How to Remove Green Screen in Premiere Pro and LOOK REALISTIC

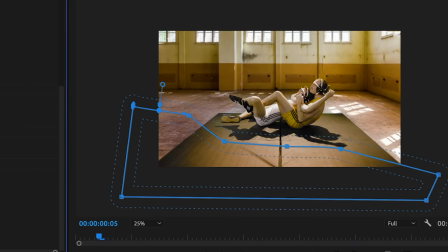[8:13]
We're darkening the area that is further away from the windows, which helps with the illusion of depth and helps integrate all the elements.
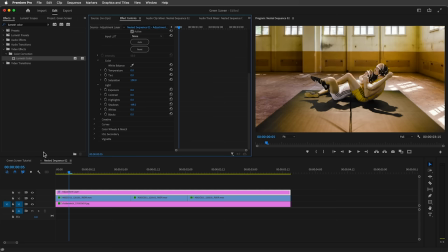[8:20]
As a final touch, let's jump back to the main sequence
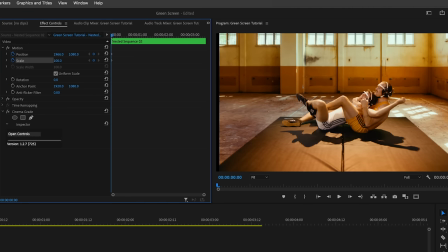[8:25]
and reframe the image. When we shot this, we were in a tight space, so we had to use a wide-angle lens.
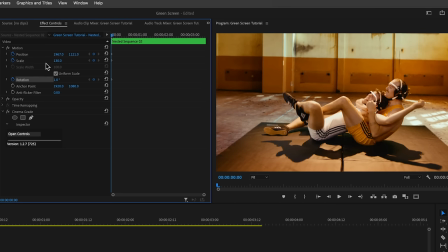[8:32]
But we can narrow the shot in post by scaling it. Then let's animate the position and rotation with keyframes
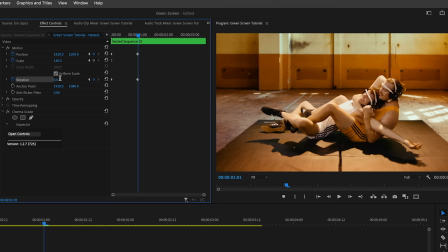[8:39]
to make this look like a handheld shot instead of a static shot that was locked down on a tripod.
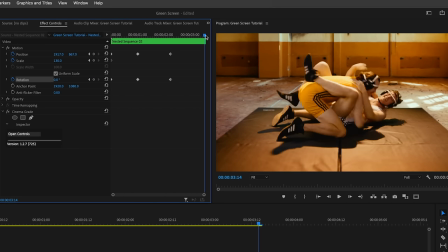[8:45]
All of this to help sell the illusion.
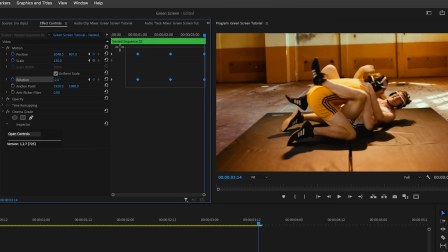Let's hit the play button.
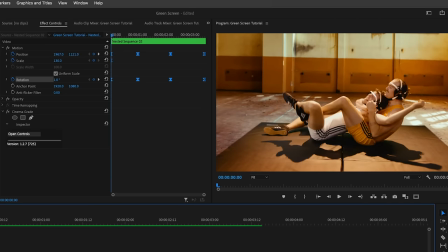[8:59]
And here is the before and after. That is how you can make movie magic by removing a green screen in Premiere Pro. As mentioned at the beginning of this video, if you want to practice removing green screen in Premiere, you can download the footage from a link that I'll include in the description below. I challenge you to see if you can get the same or even better results and share with us your results in the comments.
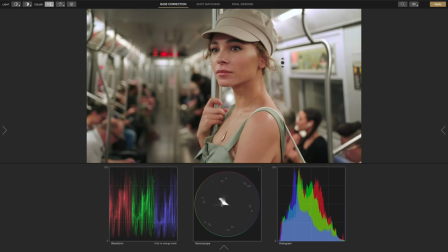[9:23]
If you're interested in the point-and-click grading that you saw here and you're blown away by the results, then check out the Cinema Grade plugin for Premiere Pro.
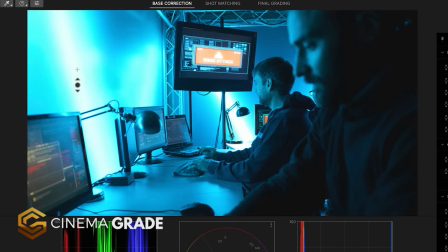[9:31]
It's designed for content creators and filmmakers who don't want to specialize in color but still get the same professional-looking results.
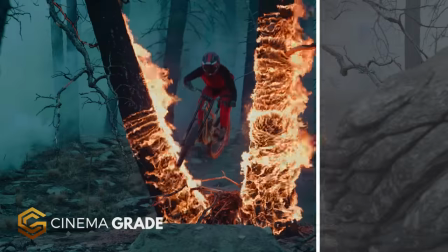[9:39]
You're able to do this by bypassing 20-year-old controls with on-screen color grading,
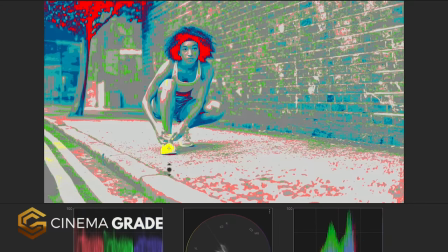[9:44]
Lightroom-style controls, false color mode for getting the correct exposure, easy shot matching,
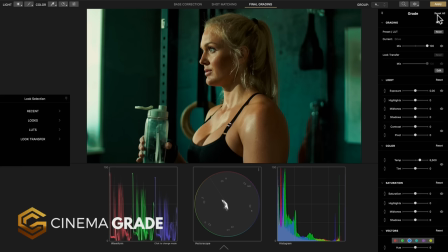[9:50]
real-time previews of LUTs, and support for the X-Rite color checker chart for doing automatic corrections. You'll see a link for Cinema Grade in the description below, and you can get 20% off for a limited time with discount code YouTube20. So check it out. I hope this video was helpful, and for more videos like this, click the subscribe button and then the bell to get notified of our next one. I'll see you in the next video. Let's make the grade.